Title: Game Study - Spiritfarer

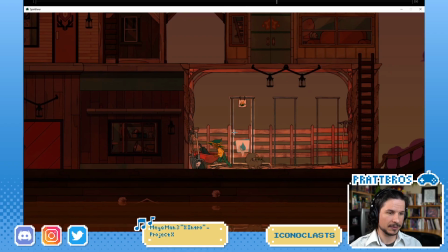1234s
It's a little thing, but just the way the character pulls out the watering can, even the arc of it, it could have just gone poop and then just popped into their hands and they water the thing. But no, if you look at it, it starts as a sphere, expands out, and it just moves in an arc
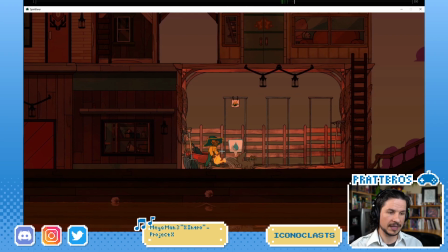1255s
downwards, and then you get that little overshoot where it goes down and then back up. It's not much, but it makes it feel so good. That little arcing motion.
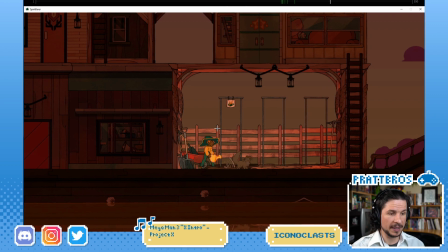1276s
Then even when it comes back, it doesn't go in a straight line. It hinges on their hand and rotates upwards and then back into their hand. So instead of just kind of going into the hand, it goes around and into the palm.
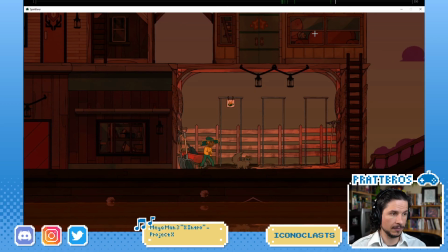1297s
Just such a beautiful little detail. Let's see. What else do we have here?
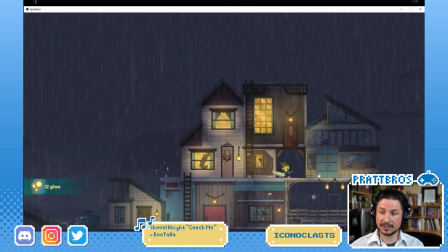1310s
Oh, I did a little walk cycle and I still feel like there's something off. Could you help me with that? Definitely. We'll do a little bit more analyzing the game here, and then I can take a look at your shot if you'd like.
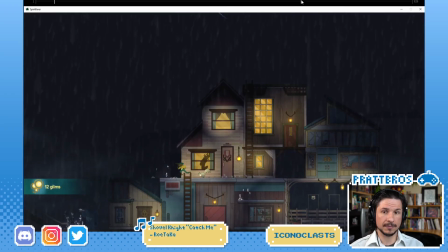1324s
Oops. There we go.
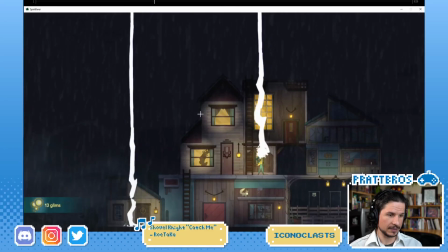1333s
So what was it here that I wanted to look at? I think it was just the lightning.
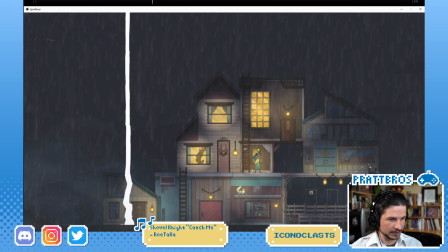1339s
So the character steps up. Look at that beautiful pose. You've got this super strong line of action here. I know it's kind of hard to see. It's a little small. But not only that, the flow of the other limbs, they all pull off of that main line.
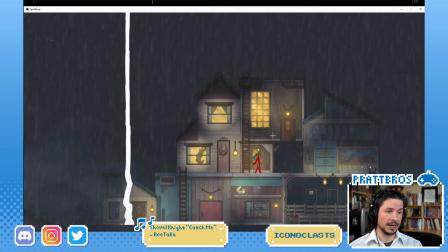1358s
So what I mean by they pull off of the main line is that when you're doing a line of action, let's say you do something like this, if you want to create a flowing pose, something that feels like it is
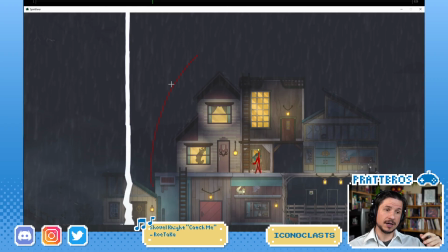1380s
graceful, what you want to try and avoid are lines that run into or against the main line of action. So for example, something like this. I see this quite often with like new students where they'll make their line of action, which is very nice,
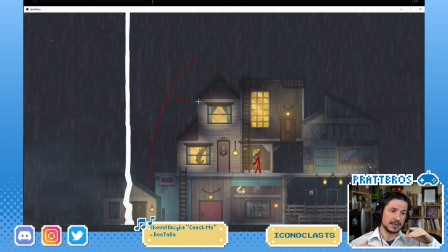1399s
but then the other limbs are going to kind of just jut out or stick into that line. So you'll have kind of a limb there and then another one there, and it creates this very jagged look to it. So
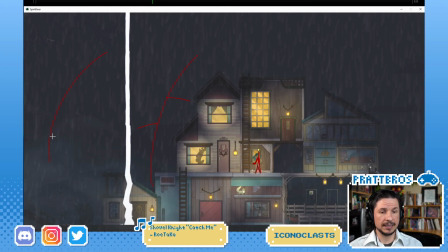1419s
instead, what you want to try and do is create a flow. Think of a flower or leaves on a branch, how they pull off and flow with the main portion of it.
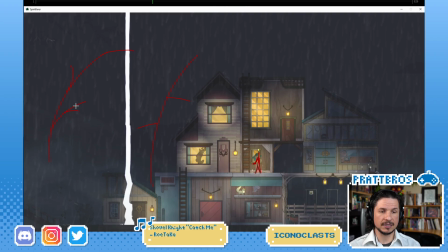1437s
So you start getting things like this. And if you do this, you can start to offset and create this wonderful pose that has this very nice graceful feeling to it by pulling and
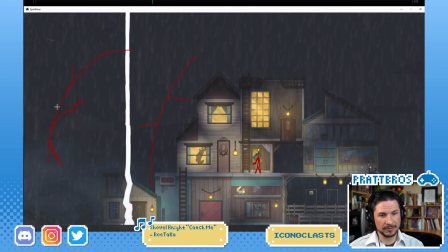1454s
creating this kind of natural, I shouldn't say natural, but this organic feeling. Let's see, how do I make a link for my Maya file?
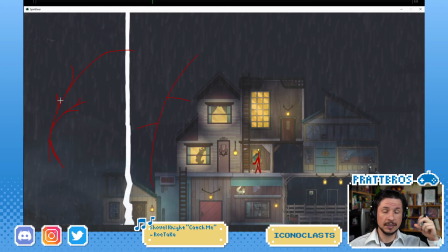1467s
If you upload it to your Artella Drive folder, just give me the link to that Artella Drive location. So it would be in your URL bar. Just message me that link and I'll be able to open it.
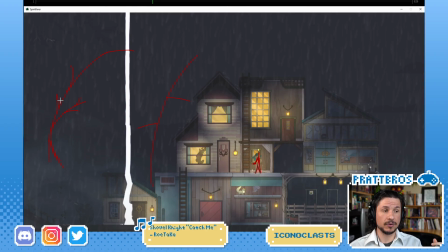1481s
If you didn't have Artella Drive, you could just upload it to Google Drive or Dropbox or something like that, and then send me the link to that. So yeah, it's really just kind of pushing that
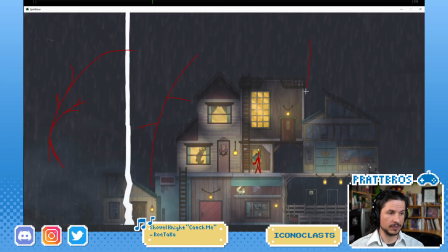1497s
that flowing feeling. So for example, when you have a pose, let's say like this, where you have the character reaching up and you really want to push that one leg
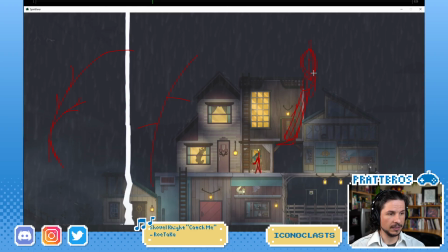1510s
going through here, well, the other leg isn't going to stick out at a 90-degree angle or just flow in the same line here.
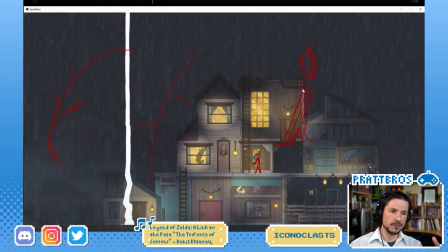1524s
You could do that, but that just creates a very straight pose. What if you want the leg to come out and create a little bit wider stance? It could be like this, but now you see how that just runs into the line.
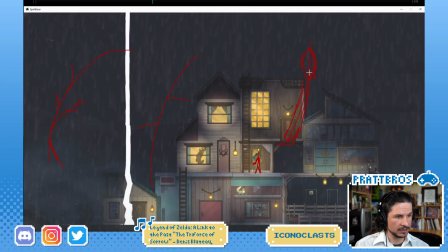1543s
We want to flow off of the line, so we pull that and go this way. And it's not a huge difference. It's not night and day, but it keeps the flow of the pose, the
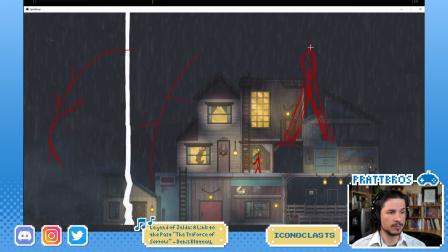1564s
organic feeling of it, that much more interesting. So even the arm down here, we take this line and we pull off of it, and we get something like that.
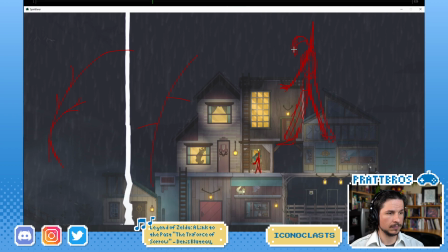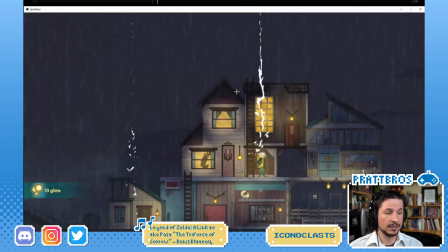1584s
So it's really just watching how that line of action flows with your other limbs.
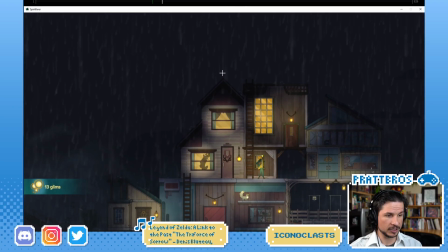1594s
And here they're even pushing it a little bit more, where the shoulder is coming down, but then the other arm is up here a little bit more. But it's still nice flow.
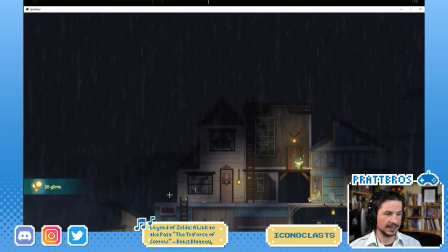1615s
That lightning effect is so cool.
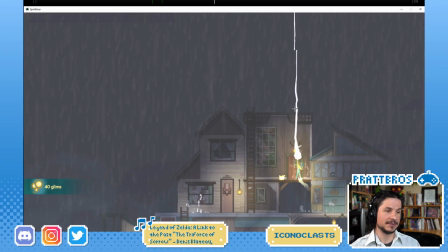1618s
Now this is something I need to take time to learn myself, is how to do effects animation.
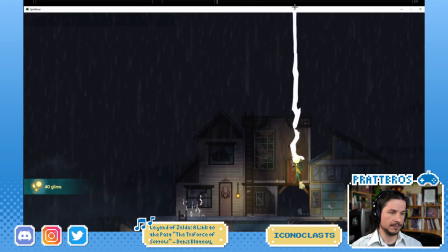1625s
So lightning, doing like water, fire, stuff like that.
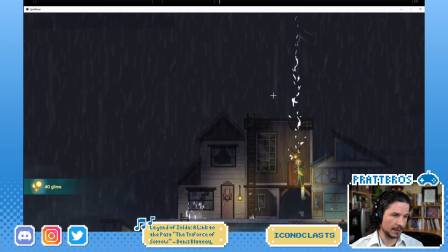1631s
I know some basics of it, but I am by far not an expert.
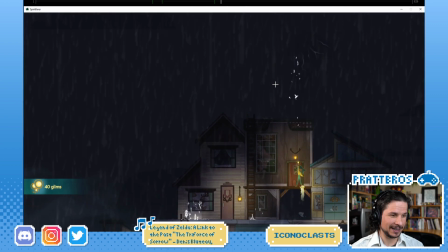1640s
I need to do some research on that.
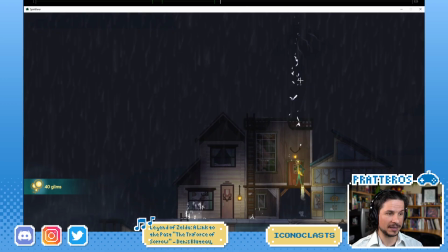1645s
And I know Cameron actually has some books on how to animate things like this, which I need to borrow and study.
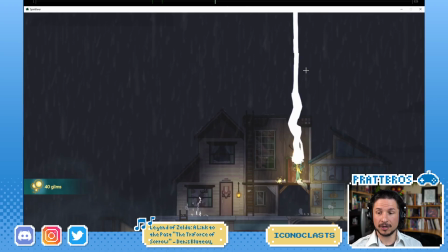1653s
Is it really a rule that the line of action should always follow the support leg? No, not at all. The support leg is often where the line of action follows, because when we support ourselves, that's where all our weight pushes from. So for example, if you're going to do a jump and you're going to leap forward here,
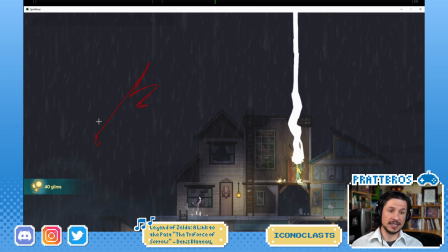1673s
well, all of your energy is pushing down into that leg. Or another way to look at it is your leg is pushing you forward. So because of that, all that energy has to flow into that leg.
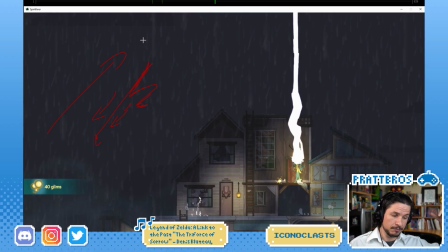1690s
Your line of action is pushing that energy through. That's what creates that flow. Same thing with, let's say, you're going to do a big punch. The line of action is going to be where the energy is going towards in that punch.